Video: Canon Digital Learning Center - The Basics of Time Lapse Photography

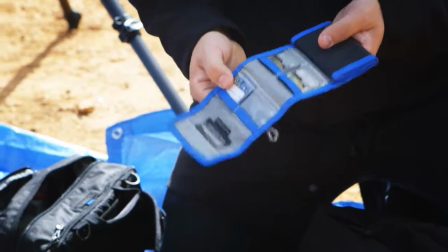255s
Every card that's face down or the back side up means it's been shot, don't use it, needs to be copied over.
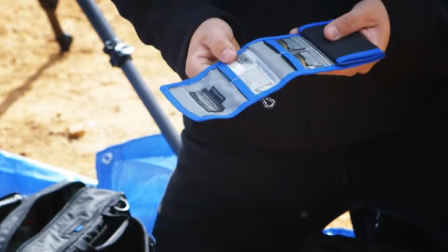261s
It's a real great fail-safe way of managing your data. It's great to have a little color tape.
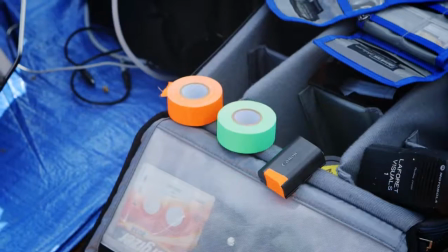266s
You go ahead and put that on the edge of your battery right over the contacts so you actually can't physically insert it into the camera. This tells us the battery's been used or is dead and needs to be charged. We've got a MacBook Pro with high-speed USB 3.0. We've got a G-Tech drive and a Lexar reader with Lexar cards. On days like this when you're shooting lots of cameras you want fast cards, fast readers, fast hard drives because otherwise you just can't keep up with the amount of data.
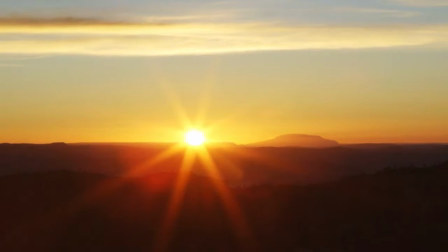292s
The reason I chose this location was the incredible amount of depth that we have right in front of us. We've got rocks that are about 15 feet in front of a wide angle lens.
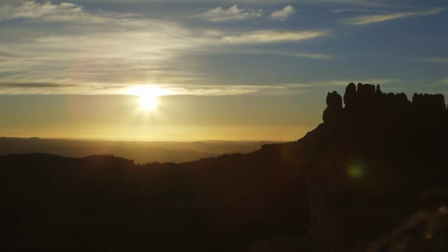300s
We've got the edge that's about 3 to 4 feet.
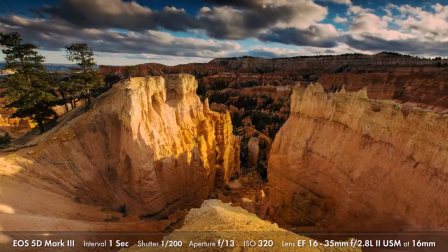302s
We've got rocks that are 50 feet all the way to infinity and gives you lots of depth to look at in terms of a move when the camera doesn't push towards a subject.
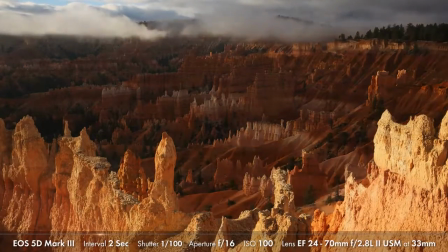310s
Even if the camera is stationary anything that has a rich layered look will really pop out either in a still photograph let alone a time-lapse or video. Always look for that sort of environment where you have that strong foreground visual anchor and you'll see that your time lapses, films and even your photographs will really benefit tremendously.
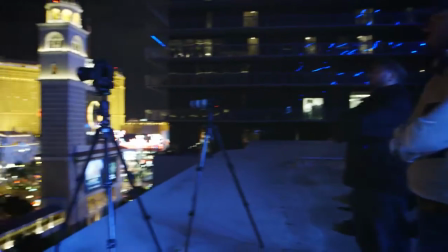328s
To wrap up this introduction to time-lapse photography let's recap some of the key philosophies when shooting.
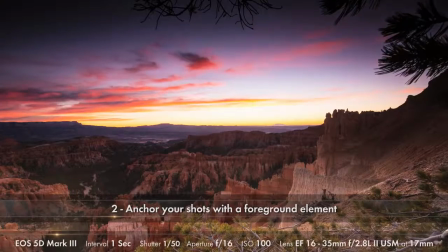335s
First, look for change and movement. Second, anchor your shots with a strong foreground element.
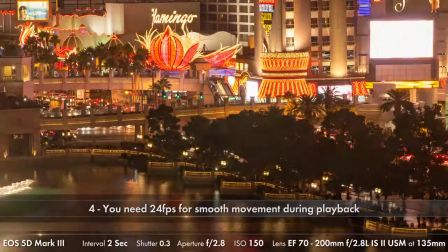342s
Third, determine the duration of your event. Fourth, remember you will need 24 frames per second to obtain smooth movement.
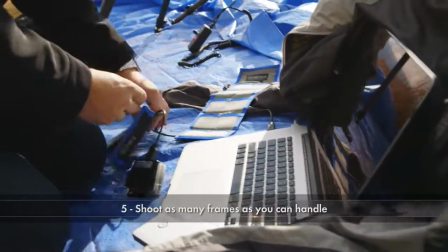351s
And fifth, you can never really shoot too many frames, the only downside being large amounts of data.
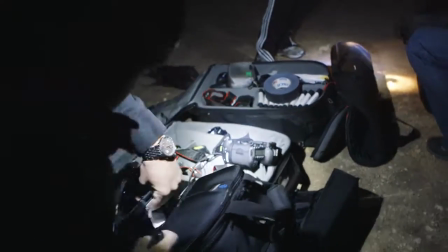357s
Be sure to check out the rest of our video series on timelapse photography as we dig into some of the more technical aspects, successfully shoot, and process your time-lapse files.